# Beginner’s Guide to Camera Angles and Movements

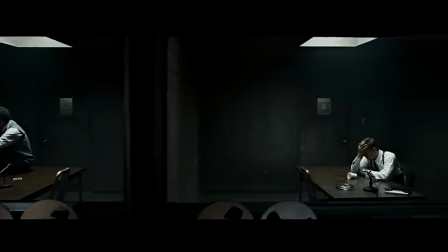This is another common way to add dimension to your shot and shift from one subject to another in a more natural and calm manner.
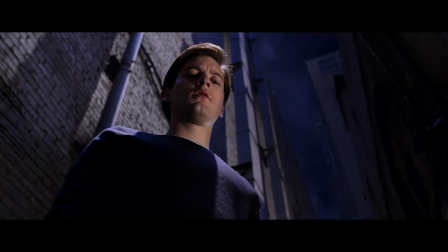Next up we have the tilt. A camera tilt is done on a tripod from a fixed point spanning across the vertical axis only.
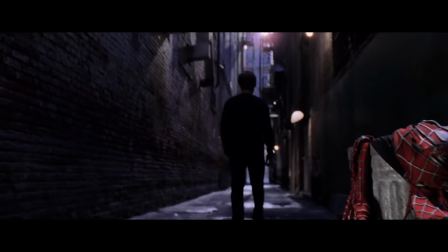This is a really common movement to use for revealing something in your shot.
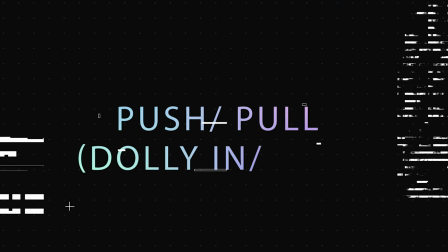Next up we have the push or pull.
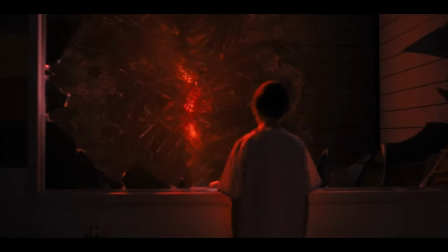A push or pull is different from a zoom and is arguably one of the most commonly used movements in film.
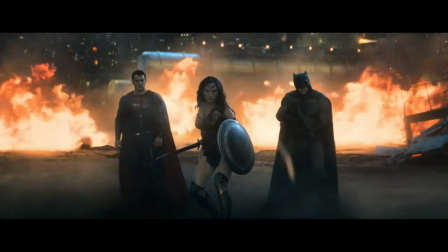You can use many different rigging methods to achieve this. Steadicam, rails, dolly, gimbal, or even handheld.
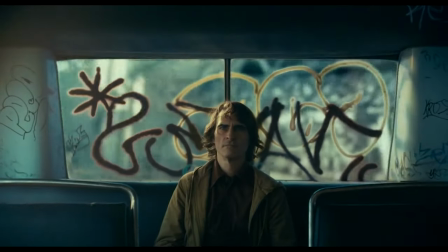This pulls your viewer closer to the subject for intimacy or push them away in a cold solitude or ejection.
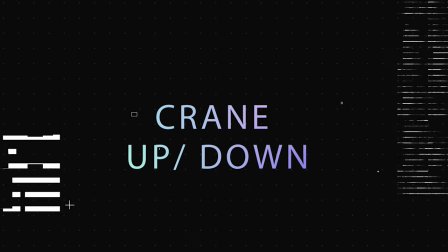Now let's talk about the crane. Different from a tilt,
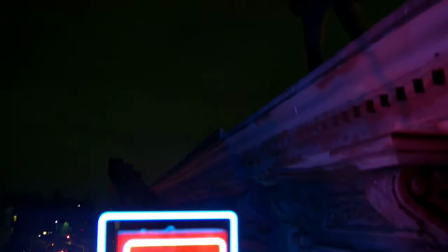crane shot physically moves the camera along the vertical axis and is another way to show reveals in a more location-based manner.
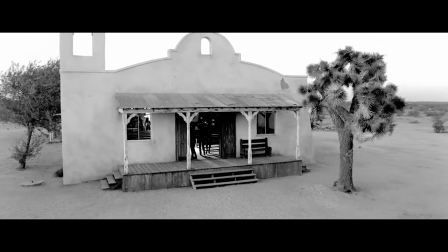These are most commonly executed with a camera crane or jib or even a drone shot depending on how high you're actually lifting it up. Next up is a tracking shot. A tracking shot is used to follow or track the movement of the subject within your frame.
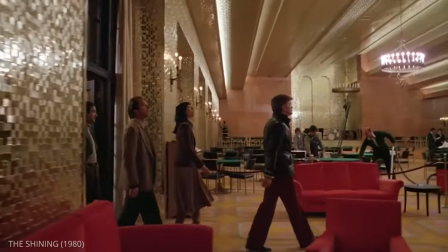This shot is used to make the viewer feel like they're right alongside the character and are being included in the scene.
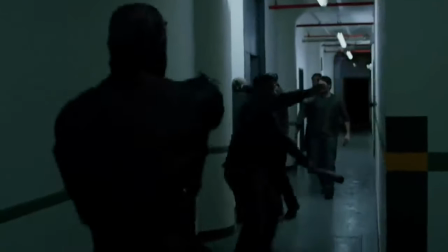This is commonly achieved using a steadicam, dolly, or gimbal, or sometimes even handheld for more kinetic or energetic effect.
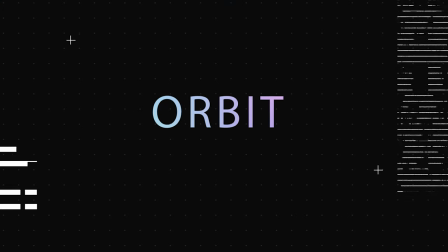Now, this one's a really fun one. Let's talk about the orbit.
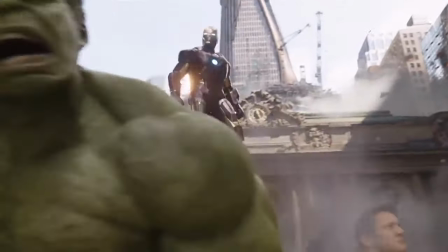An orbit shot covers your entire subject 360 degrees by moving the camera around the subject,
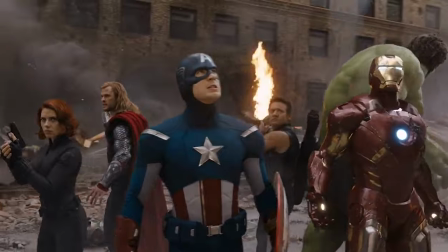using them as an axis of rotation. This is used to make the viewer feel a little bit disoriented or
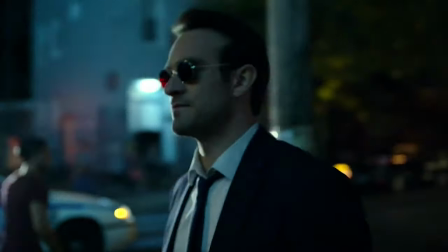to give sort of an in-the-moment type of like revelation kind of feeling.
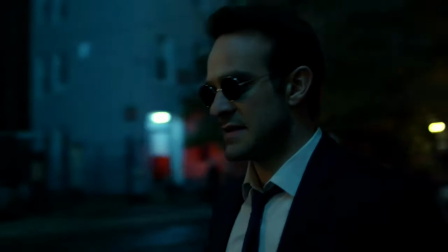This is also commonly achieved using a Steadicam, Dolly, or a gimbal. Now this next one is a little bit more of a stylistic shot and we're going to talk about the roll.
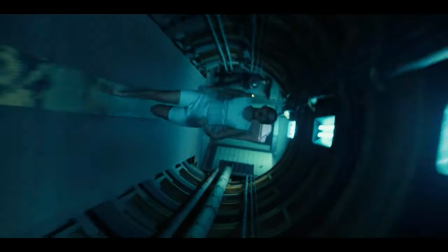The camera roll is a bit more of a complex shot as it's usually paired with a second movement like a push or a pull.
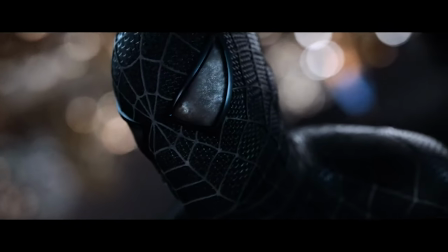This is when the camera physically rotates in the way of a barrel roll completely flipping the camera and the
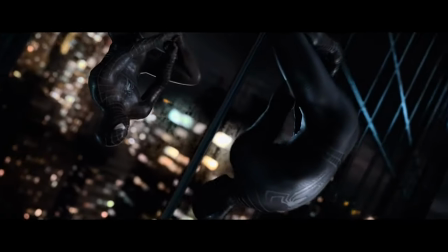frame upside down this is another really useful tool for disorienting your viewer in a stylistic fashion
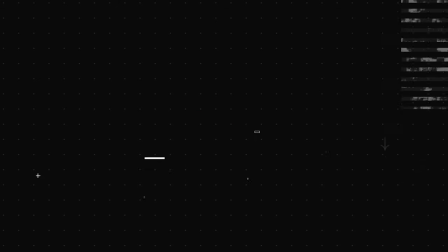and then lastly of course we're going to talk about the dolly zoom
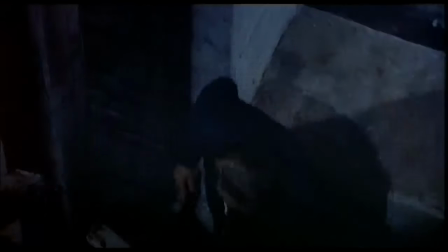the dolly zoom or vertigo effect as some people call it is another complex
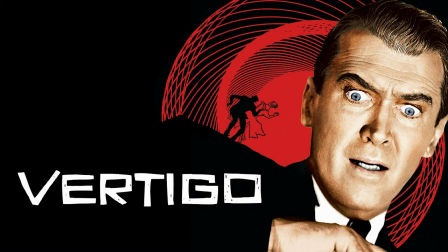shot made famous by Alfred Hitchcock's 1958 film titled Vertigo.
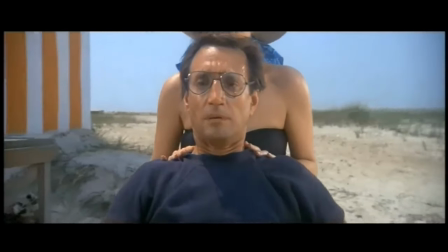A dolly zoom utilizes both a dolly and simultaneously zooming your lens.
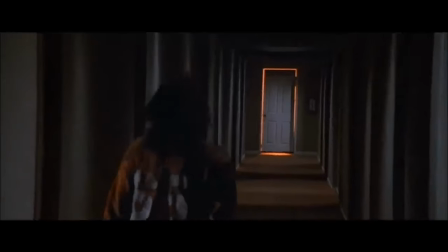The trick here is to physically push the camera forward while zooming out with your lens or vice versa.
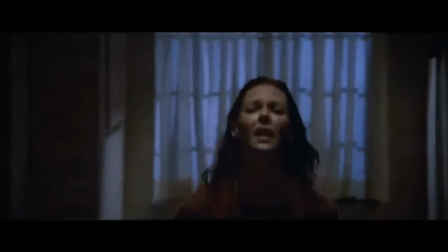The effect will push your background away from the subject while your subject remains at the same distance in the foreground.
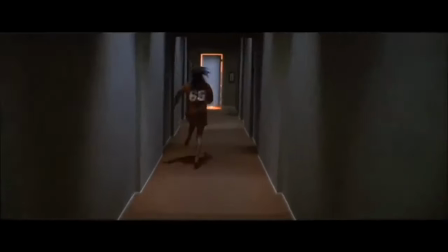The difficult part isn't really moving the camera and zooming, it's zooming and focusing at the same time.
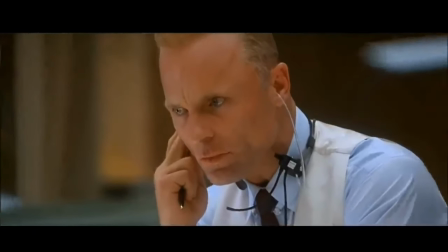This is another really interesting way for disorienting your viewer in more of a stylistic choice, usually in some sort of like deep character revelation or epiphany. Now if you want to actually learn how to implement these shots, stay tuned for our next video because I'm going to actually go over how to compile them into a shot list so that these ideas become an executable task when you're on set filming. And as always, thank you for watching.